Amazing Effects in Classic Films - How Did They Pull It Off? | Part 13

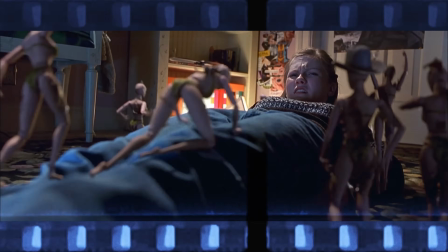[0:00]
Flying hoverboards, dinosaur attacks, and spinning hallways, all on today's amazing effects, but can you guess how the effect was done before we tell you? As always, I'm going to show you a clip, and you're going to have to try to figure out how they did the effect at the time it was made. Okay, I'll do my best. Anything new? No, that's the whole thing. Okay, so then I kiss, and press play. Correct. Pressing play.
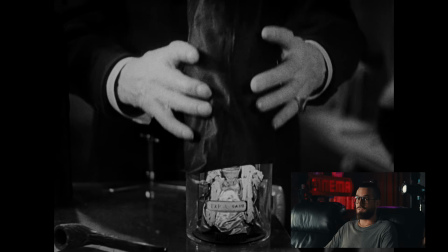[0:28]
That's almost 100 years ago. There's a lot of phallic things going on right now.
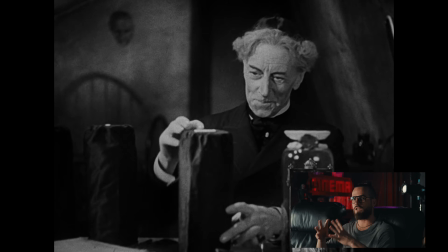[0:32]
Sometimes you're not even smart enough to verbalize what you think they did and pulled off.
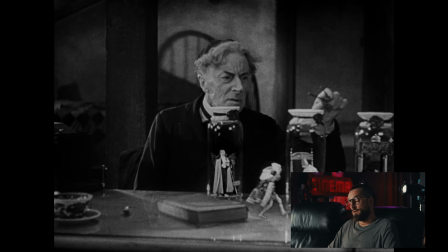[0:38]
Careful with your hand, buddy. It's not really about feeling inferior. It's more of like, that's just superior thinking.
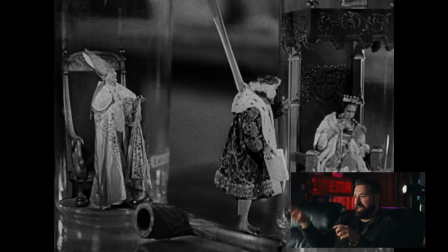[0:43]
My guess is that the tiny people are on a big set of their own where like the pipe is big, the book is big.
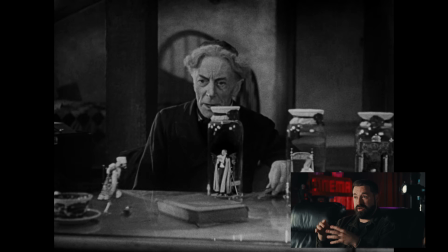[0:50]
I have no idea how they mixed the two though, like how he picked them up. I don't even have a guess.
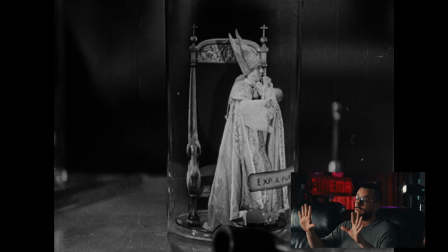[0:56]
I just don't know. So I think they just shot the actors within the glass tubes,
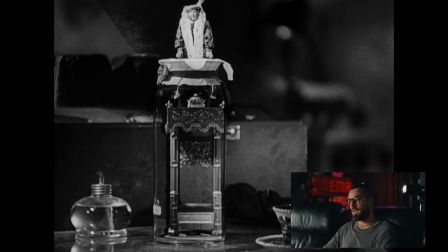[1:01]
and then in the wide frame of the white guy at the desk, they just shrunk down the people and put them in the glass frame.
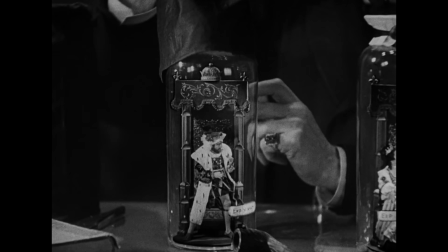[1:08]
This effect of tiny people trapped in jars is one of those moments that's way more clever than it has any right to be for 1935.
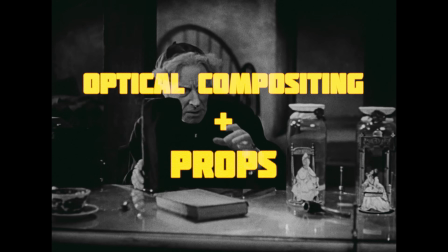[1:15]
And it all comes down to optical compositing and props. It started with the plate of the man standing in his lap.
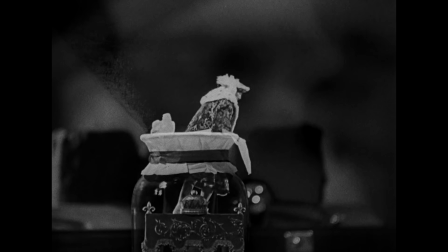[1:22]
Then the actors playing the little people were shot separately against a black background.
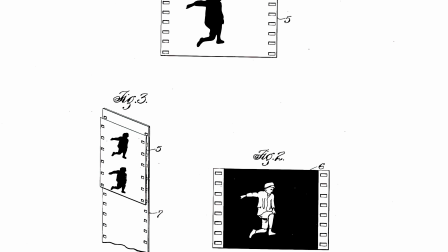[1:26]
Those isolated shots were matted and composited into footage of the large-scale bottles using high contrast matting techniques of that era.
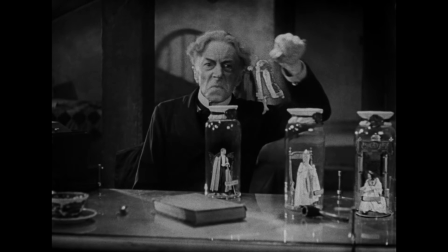[1:34]
And that's what let them drop the tiny performers right into the lab.
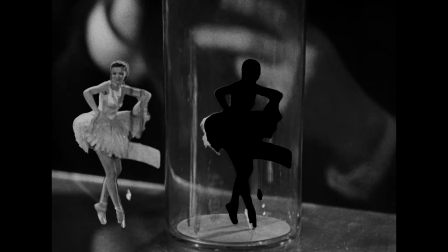[1:38]
And because they performed on that dark stage, the footage could be optically combined into the jars while keeping the background behind the glass still visible.
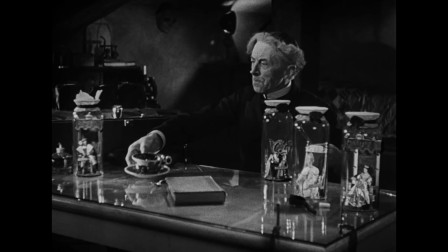[1:45]
So you're seeing through the bottle, which sells the whole thing.
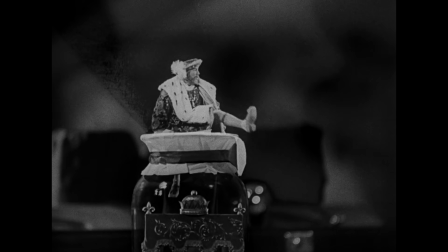[1:49]
And to push it even further, they used oversized props like giant bottles and tables to create that contrast that makes the actors read as tiny.
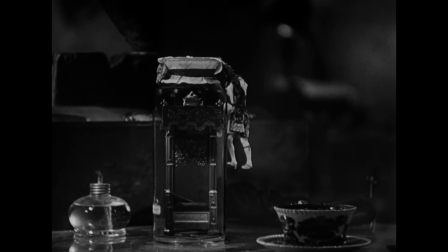[1:57]
Then it all came down to precision, carefully calculating camera height, angle, and distance so the composited figures match the lighting and perspective of the main set.
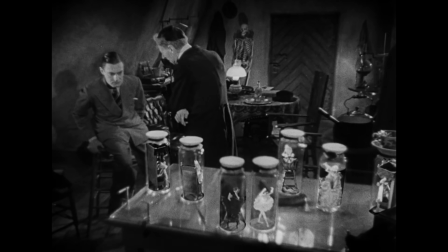[2:05]
I
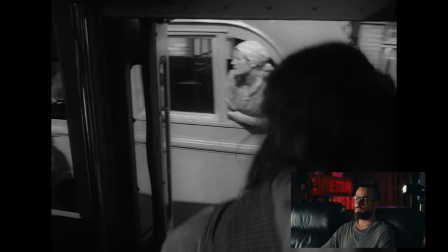[2:09]
mean, it's kind of that like dock handheld, kinetic, frenetic coverage,
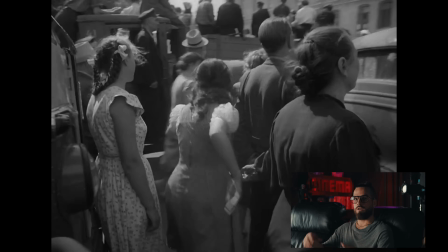[2:14]
and then somebody ends up on some sort of crane, you know, getting lifted to the heavens to end.
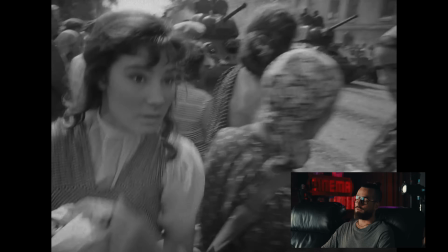[2:20]
Very impressive. I feel like every modern filmmaker is still kind of recreating a shot like that in their filmography at some point.
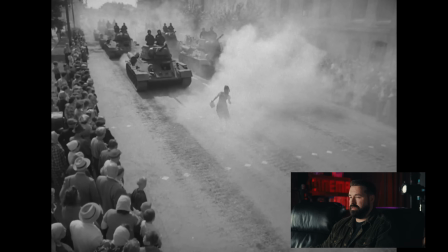[2:28]
Oh, that's not what I was expecting. Damn. There's nothing to guess on here, but that shot is incredible.
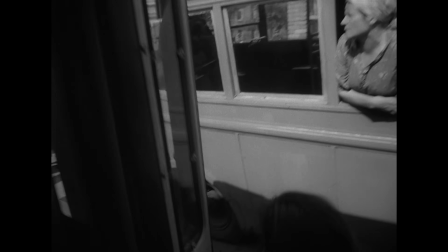[2:35]
This shot isn't an effect, but it's amazing, and an incredibly impressive continuous take that was way ahead of its time,
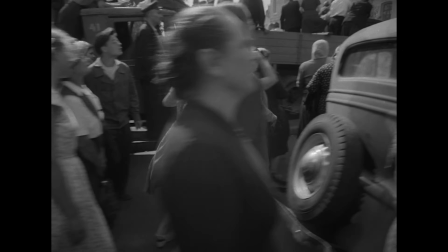[2:42]
and had a tremendous amount of orchestration from the cast, crew, and extras.
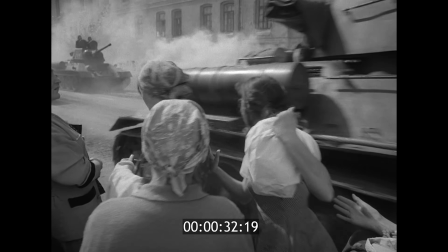[2:46]
The shot starts in the bus with the lead before moving out and through the crowd, and then handing off to a crane, then rising above the scene, revealing the scale.
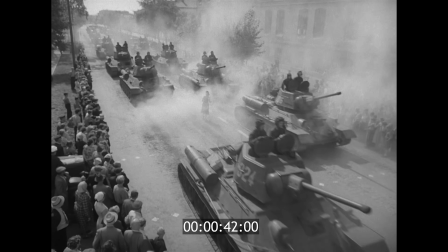[2:54]
And that mix of handheld and crane creates what you could call a free camera technique, and that was wildly uncommon for the 1950s.
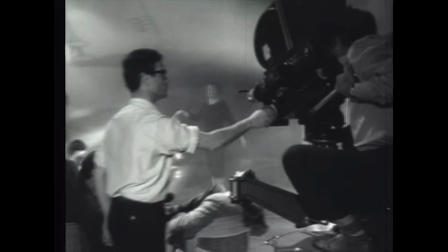[3:01]
It let the camera move dynamically with the characters,
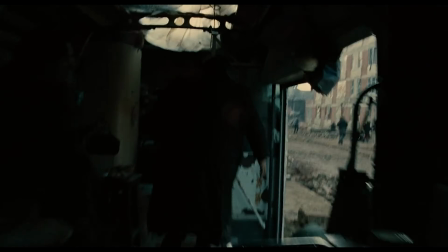[3:03]
and gave the whole thing this sense of immediacy and immersion that you'd later see echoed in films like Children of Men, creating a little domino effect through film history.
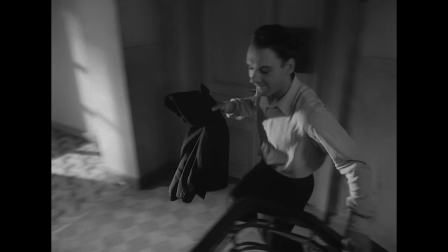[3:11]
Another shot from that same film, which is far more of an effect, is this continuous staircase sequence, which blew my mind for 1957.
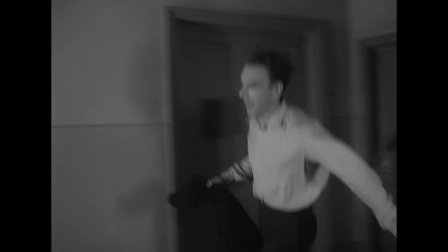[3:19]
My first guess on how they did it was an unmanned platform that pulled the camera up from above, but it's much cooler than that.
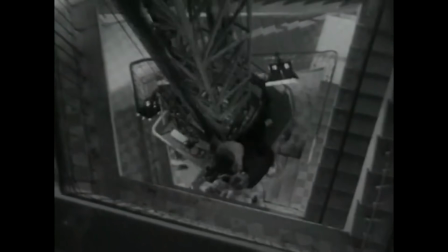[3:26]
To follow the actor up like they did here, they built a custom camera lift,
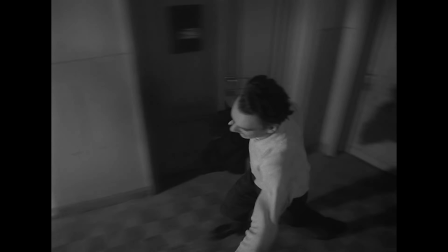[3:30]
which was a platform mounted on a vertical mast that carried the cinematographer and the lighting up in sync with the actor's ascent,
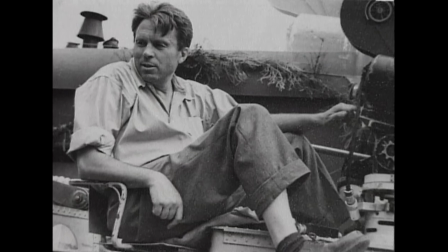[3:37]
letting the shot just keep climbing without interruption. And the DP's background as a war documentarian influenced moments like this and the other that we showed you all throughout the film. We're about to jump into Back to the Future 2 and hoverboards, but before we do, let's thank today's sponsor, Epidemic Sound. The thing that kills a project faster than bad lighting is the wrong music, and finding the right music is genuinely one of the hardest parts of making anything. For me, it usually goes like this. I hear a track, I think that's perfect, I download it, drag it into the timeline, and it doesn't work at all.